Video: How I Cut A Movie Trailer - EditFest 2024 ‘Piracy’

It feels like he's being followed, and that was my easiest way to sort of connect these two characters without actually having filmed with both of them.
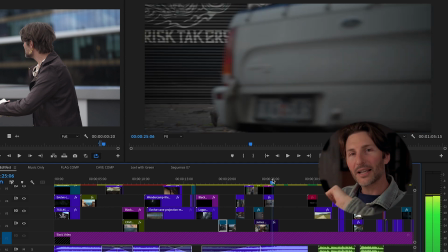(12:22)
Then I needed to use that truck as like it's a wipe almost, like time's passed,
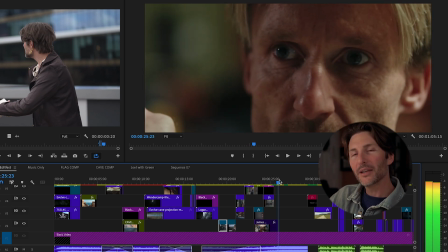(12:29)
and you hear the pirate come in with this sort of threat of like, you gotta tell me everything. And so you're sort of meeting the person we've been following. It's become suddenly so close and serious.
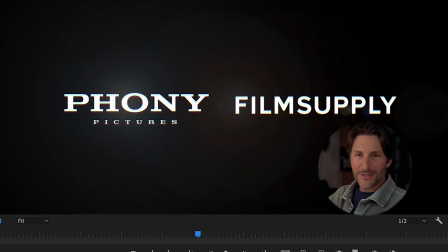(12:41)
Now, of course, I couldn't help myself. I love it when text design sort of does this stuff.
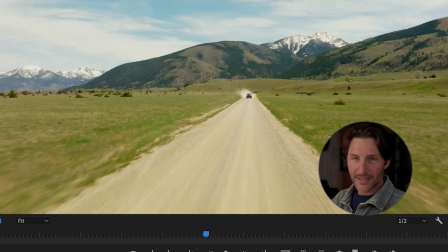(12:47)
It goes into the into our next scene. So another device getting us into a passage of time. It's a completely different setting. I didn't really want snow-capped mountains, but this was such a good shot for helping the viewer feel like, oh,
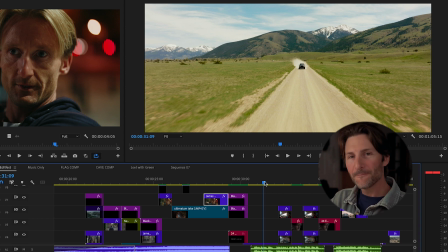(13:03)
okay, time's passed and we're no longer in the city, and this looks like I can relax now.
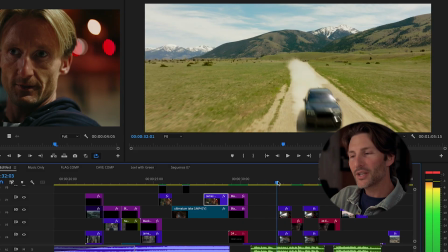(13:08)
It's not a threatening place, they're side by side. And then you get this scene of the guy in the car, like I said before.
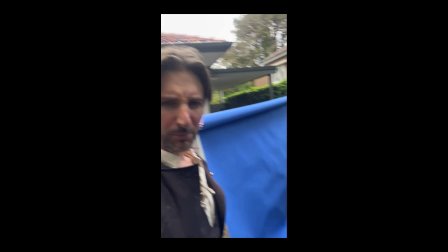(13:17)
Then I sat in my van and put blue up next to the window.
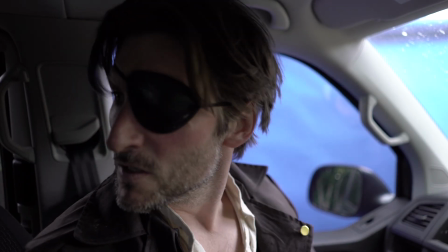(13:24)
It was so badly done. Like I lit that I was just using the sun.
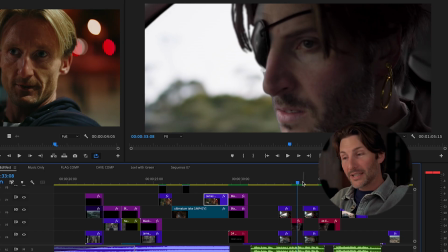(13:29)
And it was a real struggle to key that, so don't look too closely. And all I did was grab his shot and blow it up and flip it, and just had it in the window of the blue.
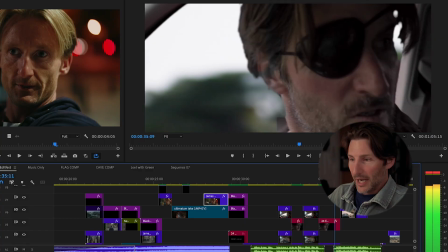(13:41)
It's like, it worked okay. It's so quick, right? And then the police are chasing them, and he's okay about it.
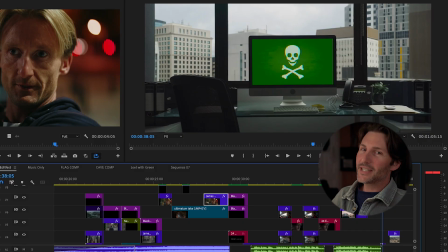(13:48)
So like, you can see he's like, he doesn't really care that much, but things are about to escalate.
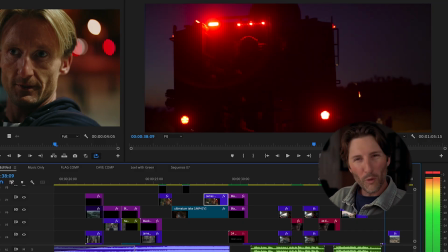(13:53)
So you got these quick 4 frames per shot of just different things. As soon as you see the Pentagon, you know, oh, this is starting to get serious. They're a national security threat. It's like the government is now after these guys.
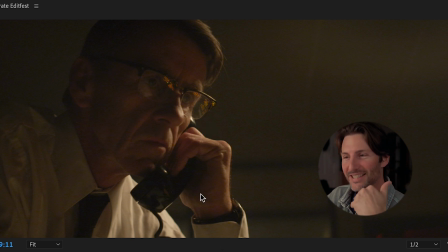(14:07)
All you need is a guy with sort of 60s era glasses and a phone, and you feel like it's Catch Me If You Can. There's a chase is on.
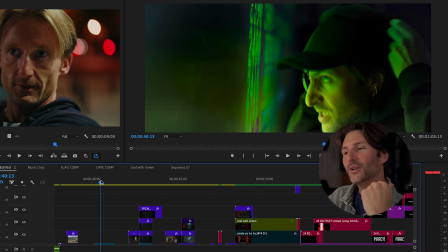(14:15)
So typing this shot of me, you can see I wanted to include a shot where the pirate has now become more modern. Like you can see the character progressing, trying to adapt, and like it's all nonsense on the screen,
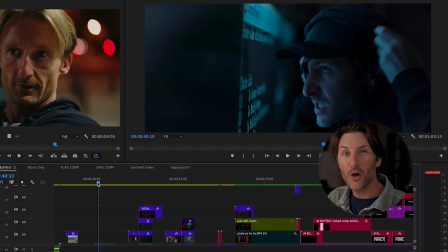(14:30)
but this is it's trying to symbolize here, like he's learning the new era.
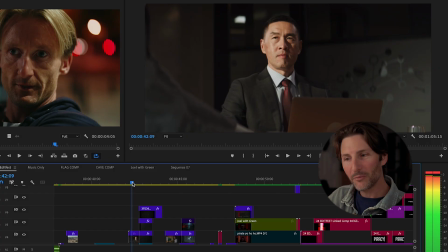(14:36)
As soon as you see a gun and another government guy, you're like, oh, they're cracking down. It's getting more serious. I want to show you this shot here was another film supply, great shot of the punch in the rain.
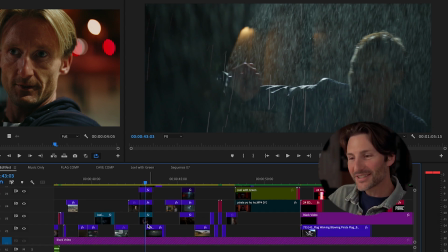(14:50)
And so what I did was go and film myself at night
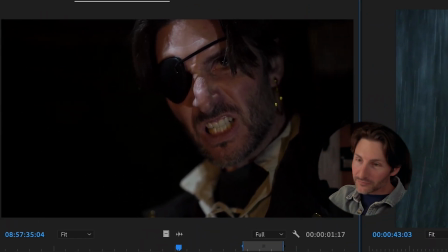(14:55)
and I just set my phone with the light down, so to sort of emulate that sort of street light.
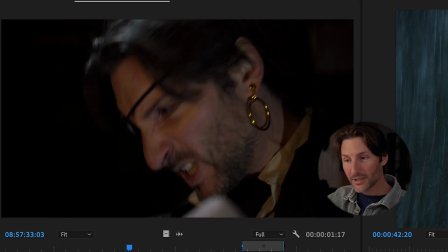(15:02)
There was no rain. I just overlaid that afterwards, and I sort of think that worked. Like the combo of both of those shots together, the close up and then this come around with a swing.
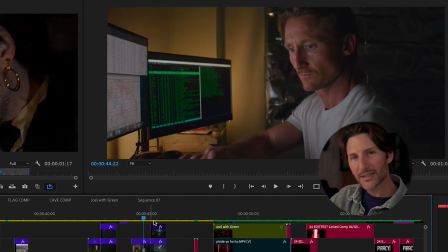(15:16)
It was fun. You got Craig here starting to, like, he looks a bit more panicked than he's looked previously.
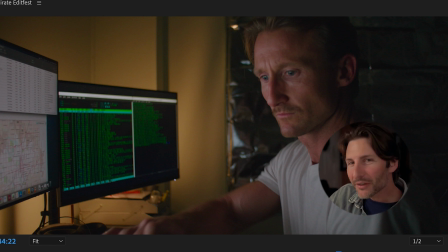(15:23)
And in the background, it looked like it was a more makeshift sort of thing. Like, sort of feels like, oh, this guy's on the run. He's in a hideout. They've been disconnected. He's not with his pirate friend anymore.
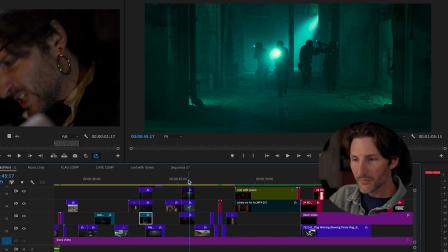(15:34)
They've been separated. SWAT teams are escalating things.
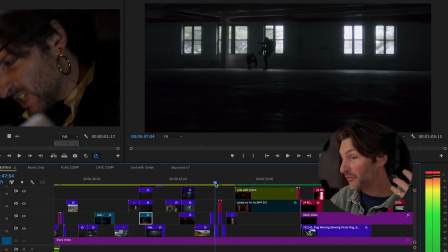(15:39)
Car chase escalating. Hit, fire. You know, some sort of violence.
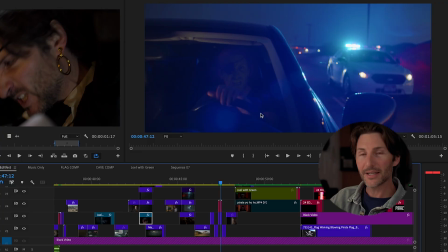(15:45)
Oh, this one I gotta show you. Okay, so I didn't even need to because it goes for like 3 frames, but can you see in the window?
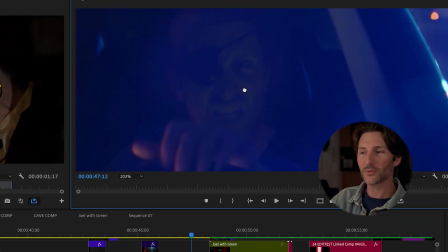(15:51)
I don't think it even works in the final grade. It's just all too dark, but see that guy? I just did this into the camera, and I was proud of that.
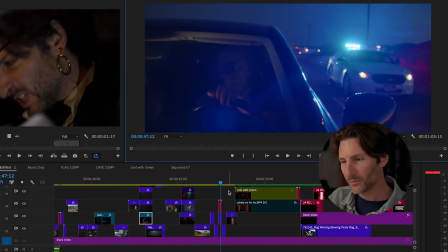(16:03)
Obviously, no one will see it. It's moved so quickly.
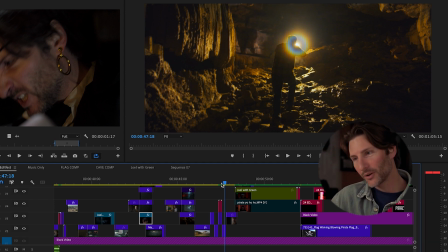(16:06)
Cave, I threw a cave in just because I thought if you saw a cave, you'd be like, oh, so what's gonna happen? Are they going back to, is the pirate trying to go back in time? Or has the government found out this guy's come through some hectic portal? I thought a cave shot would be cool.
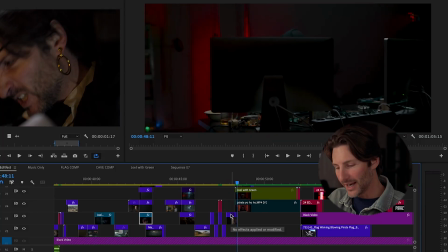(16:22)
And then this final shot of Craig, I don't know if you can see, but I thought there was like this beautiful look in his eyes.
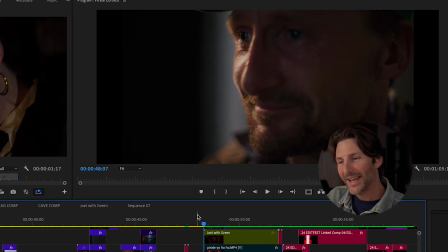(16:29)
He's sort of smiling, and it feels like it's pained. And what I was imagining is that Craig here is almost like the sensei is become so proud of his
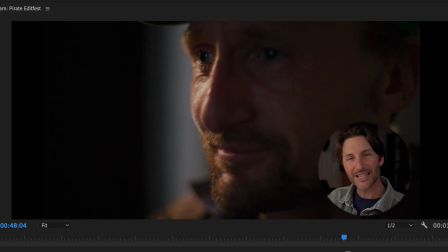(16:42)
Padawan, of his apprentice. It's like he's finally learned the ways that even though they're separated, even though they're like they're not together, he's watching from a distance like, you're doing it.
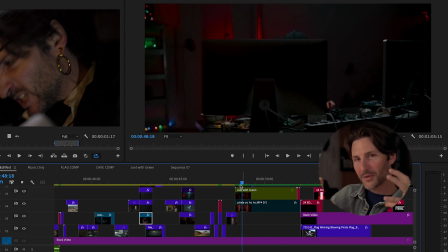(16:54)
And so then we cut to this film supply shot of it coming around, and then I obviously spent a little bit of time of
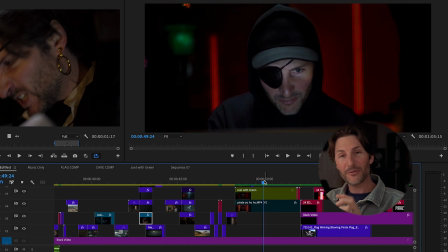(17:02)
matching this shot of me for the final line of dialogue,
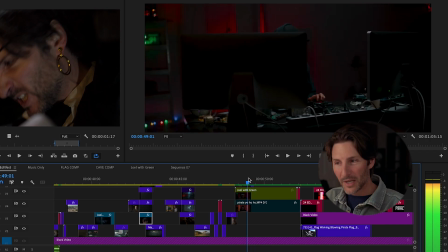(17:05)
so it felt like it was the same person, same shot, before it gets to that guy with the actual glasses.
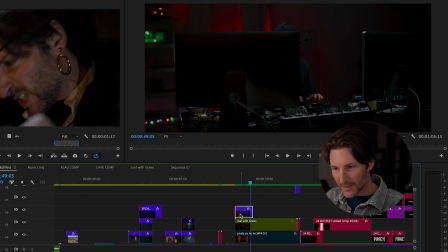(17:11)
Here, let me have a look. This is the real shot.
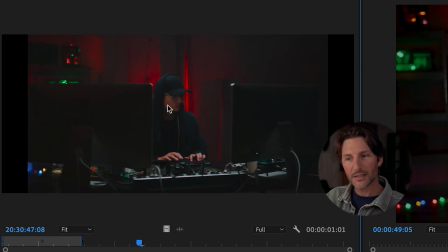(17:16)
This is the real shot here of the camera coming around, and then you see it's not me, it's this guy hacking the mainframe.
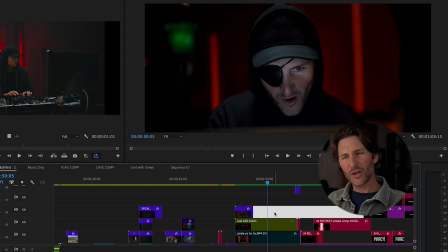(17:26)
So in After Effects, what I did with this shot, I shot it really badly, but I knew I could sort of fix it.
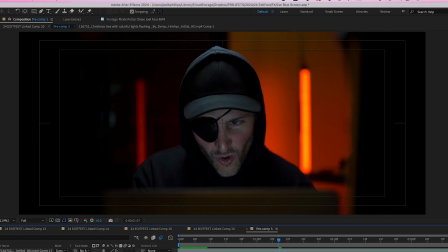(17:31)
I quickly extended the red thing on the side, you can see. I then made it darker to try and match the original shot.
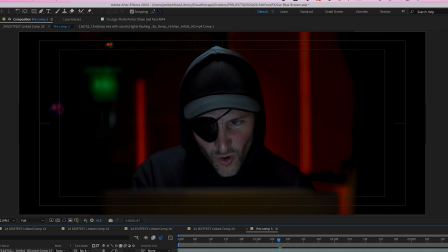(17:38)
I put a whole bunch of blinking lights in the background, because that was in the other shot. And then I darkened the top of my hood and the rest of my face, and I tried to just, so that I could highlight my eyes so it felt all a bit more dramatic.
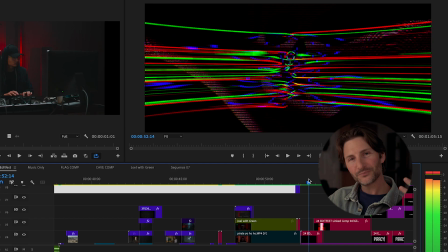(17:53)
Then of course, boom, straight into the title sequence, looking glitchy.
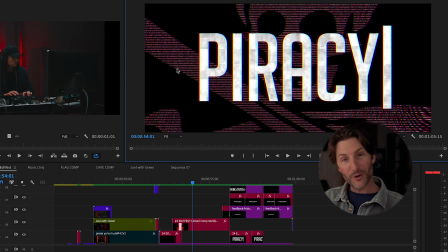(17:58)
That's the same pirate flag as the beginning shot in that first 1 second, but what I did was digitize it,
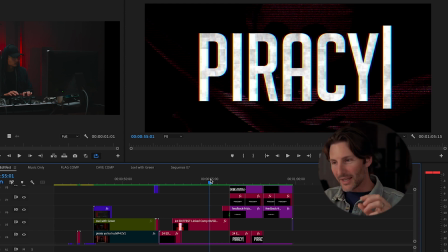(18:06)
make it feel like it was on a monitor, lines through it, sort of screwed up a bit of chromatic aberration,
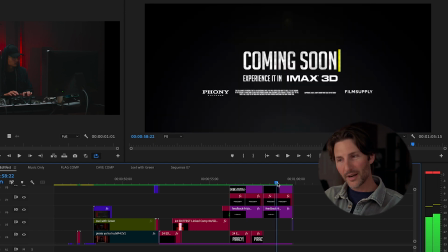(18:13)
and then these final little pieces of credits, I just tried to emulate exactly what a film looks like in the end of a movie trailer. Experience it in IMAX 3D. Can you imagine this film in IMAX 3D? Man, I wish I could go and see that. That would be ridiculous. I hope you've enjoyed this little deconstruction.
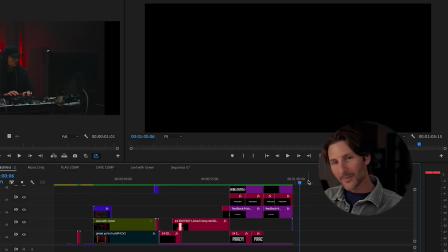(18:35)
Let's play it through one last time so you can see all of that put together. Here we go. This is the movie trailer for the film that I wish existed, Piracy.
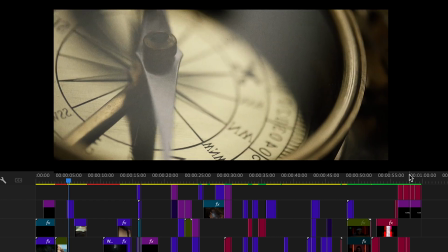(18:51) Pirate legend speaks of these enchanted caves.
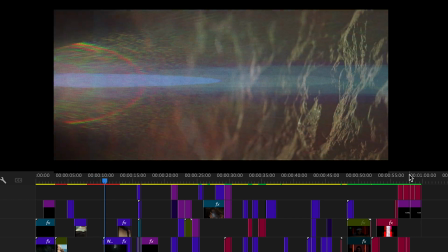(18:56) It says he who enters journeys into the future.
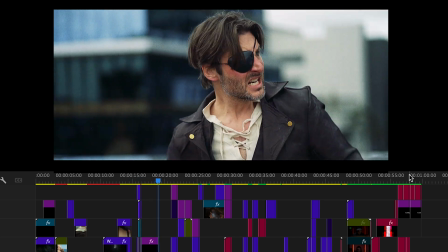(19:03) What a strange new world. Modern piracy continues to surge with millions of dollars lost.
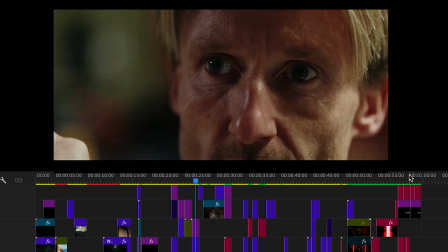(19:10) Listen, I know a pirate when I see one. And you're going to tell me everything about this modern piracy.
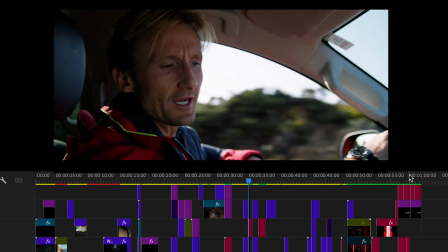(19:18) Yeah, I'm a digital pirate. I run the world's biggest website for pirated content. It's also why they want me in jail.
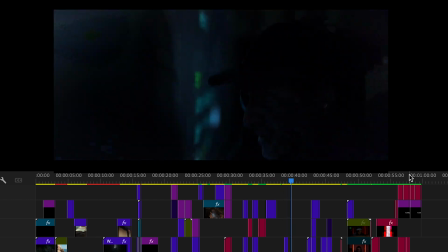(19:26) Teach me everything. I swore the pirate oath and I'd be a man of my word.
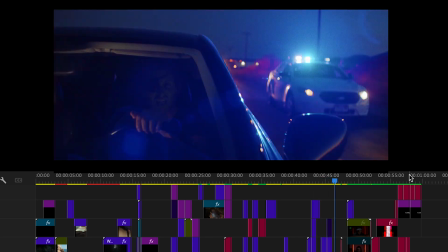(19:31) If this is modern piracy, then yo ho ho, it's a pirate's life for me.
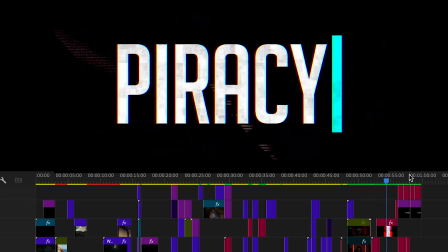So there you go. Thanks again for watching this deconstruction of how I cut a movie trailer. I'll see you in the next video.